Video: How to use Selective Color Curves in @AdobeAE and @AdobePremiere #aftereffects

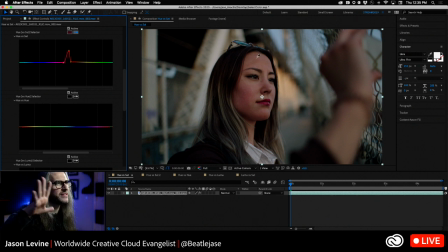Once again, we'll take our eyedropper and I'm going to click on kind of what I would consider to be sort of the most, I don't say neutral skin tone, but sort of representative of overall skin tone hue which is going to be in her forehead here and again we're presented with additional control points same thing now i can just drag this and i can start to
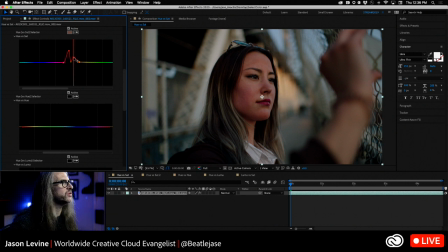saturate just like that you know ever so subtly again maybe we'll move this in just a bit so it's not affecting some of the adjacent hues all right and very quickly before and after you know we're making kind of
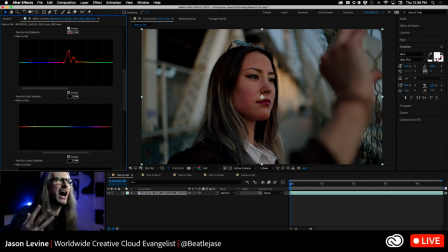subtle changes here but just enough to bring out a little bit more pop in this shot and lastly let's go over to the sky I'm going to take a sample in the upper right hand corner here of that blue you can see that it moves over to here again I can drag this interview into the center in this case I will hold down the shift
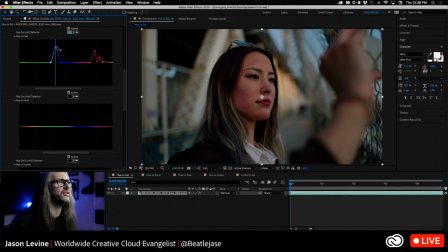once again and now we can just begin to saturate that blue ever so subtly alright something like that so overall before a little bit flatter still beautiful but just a little bit flatter after a little bit more of a pop
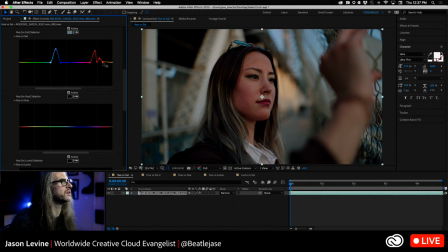okay maybe we'll even bring down the skin tone saturation here just a little bit all right and play through this
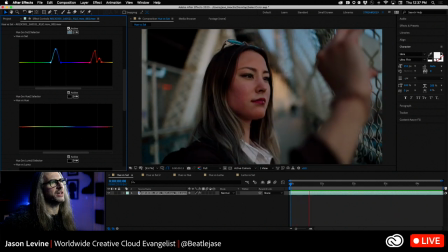and it just looks lovely all right and again because you have uninterrupted preview in after
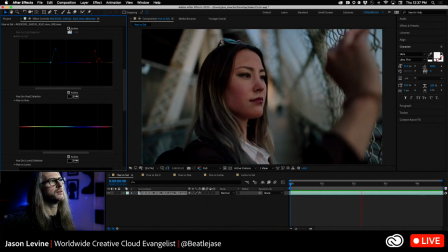effects we can disable the effect so here's the before and here's the after all right and that
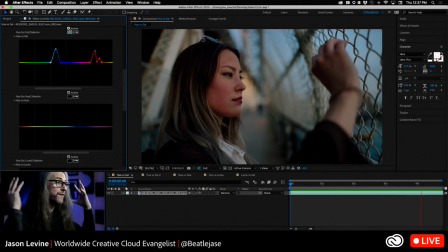little subtle difference just kind of makes her first of all you focus more on the center of this image here and it just it just
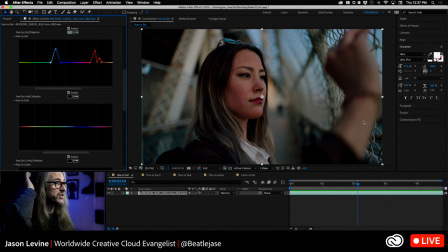really looks lovely it just pops right out that sky and you can see that that sky also affected some of the hues of the water down below ever
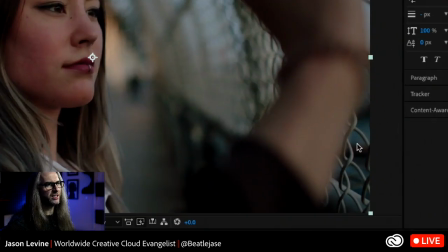so subtly down here this was looking a little little sort of grayish green
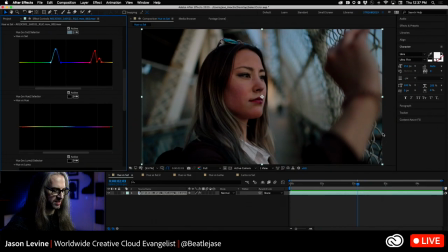now when we turn this on it's just decidedly more kind of aqua blue really nice and it's just a really easy way to tackle specific colors in your shot okay so that's hue versus sat all right uh i had
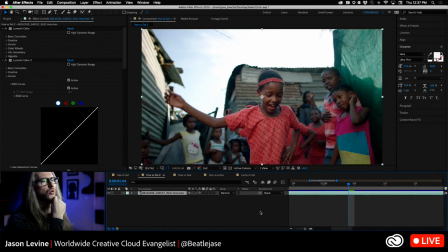another um variation of this one here which i think is kind of cool too because this was all saturating
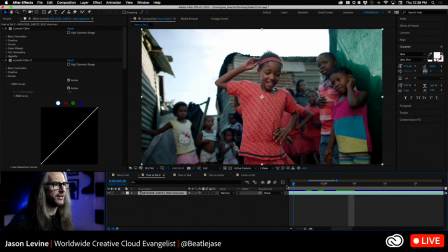this was uh yet another shot here where um
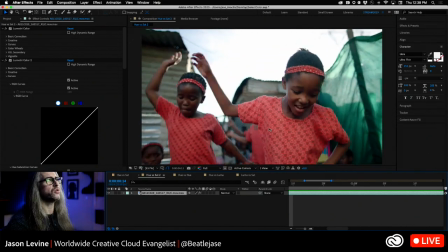the director was saying they loved the shot so cool uh done in africa but
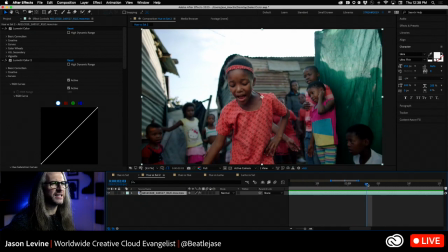um this green tarp it's it's very visually distracting because all
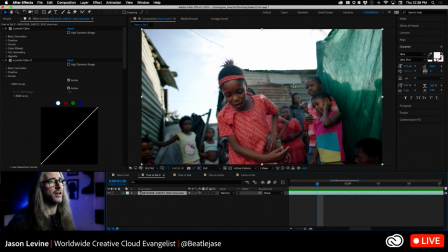the other background elements are again kind of neutral tone and flat so in this case what we wanted to do was kind of neutralize that green kind of just desaturate so that it kind of falls in the background a bit more so that again that image in the center of the girls dancing
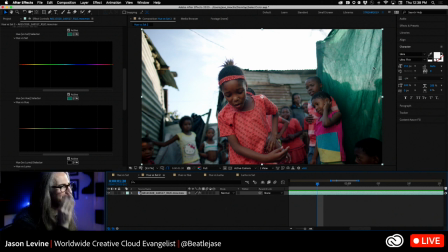just really draws your eye right now i find myself looking off to the right here so same thing i'll take the eyedropper i'll take a sample of this pulls up our control points and just like that i can desaturate that green and really almost match it to the adjacent hues back here all
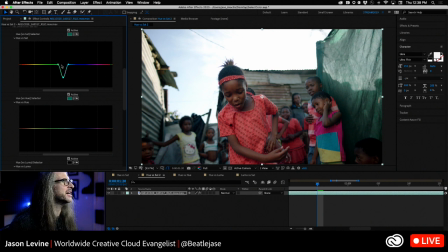right now you can even see up here in the in the highlights kind of missing a little bit of that so maybe we expand the range ever so slightly to bring some more of that in we could also take an additional sample if we wanted but now when you take a look right
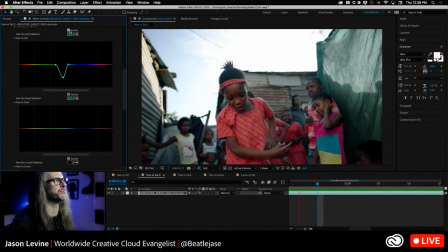now our eyes stay focused because we don't have that very distracting very bright green tarp let's turn it off and you can see before it was
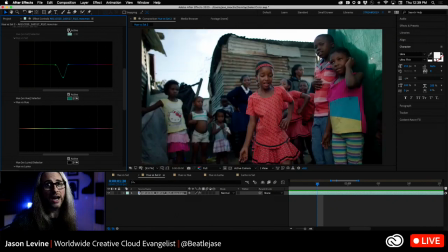just it was too vibrant for this shot you're kind of losing the point here kick
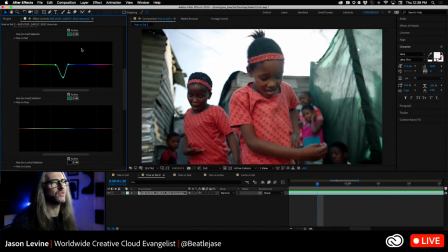it back in and it's lovely all right sort of homogenize the
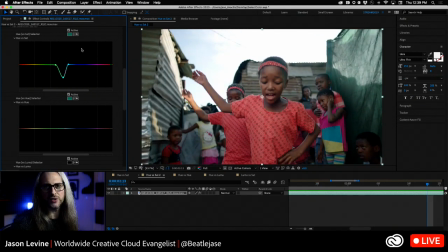overall look of the background there and keeps the focus on our dancers in the foreground really really cool stuff all right hue versus sat okay
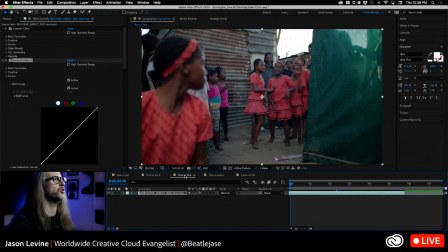so with the same this is an alternate uh shot of the same group here's what we want to do now so now we're going to use um hue versus hue and as mentioned this one allows you to adjust the hue of an existing hue in your shot so
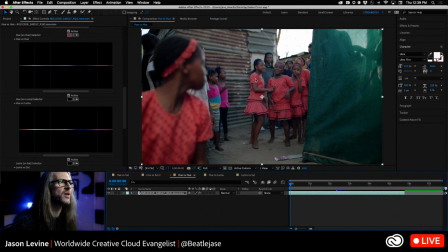why would you do that well in the case of this the director was looking and he thought yeah you know what would be kind of cool is if we could take all the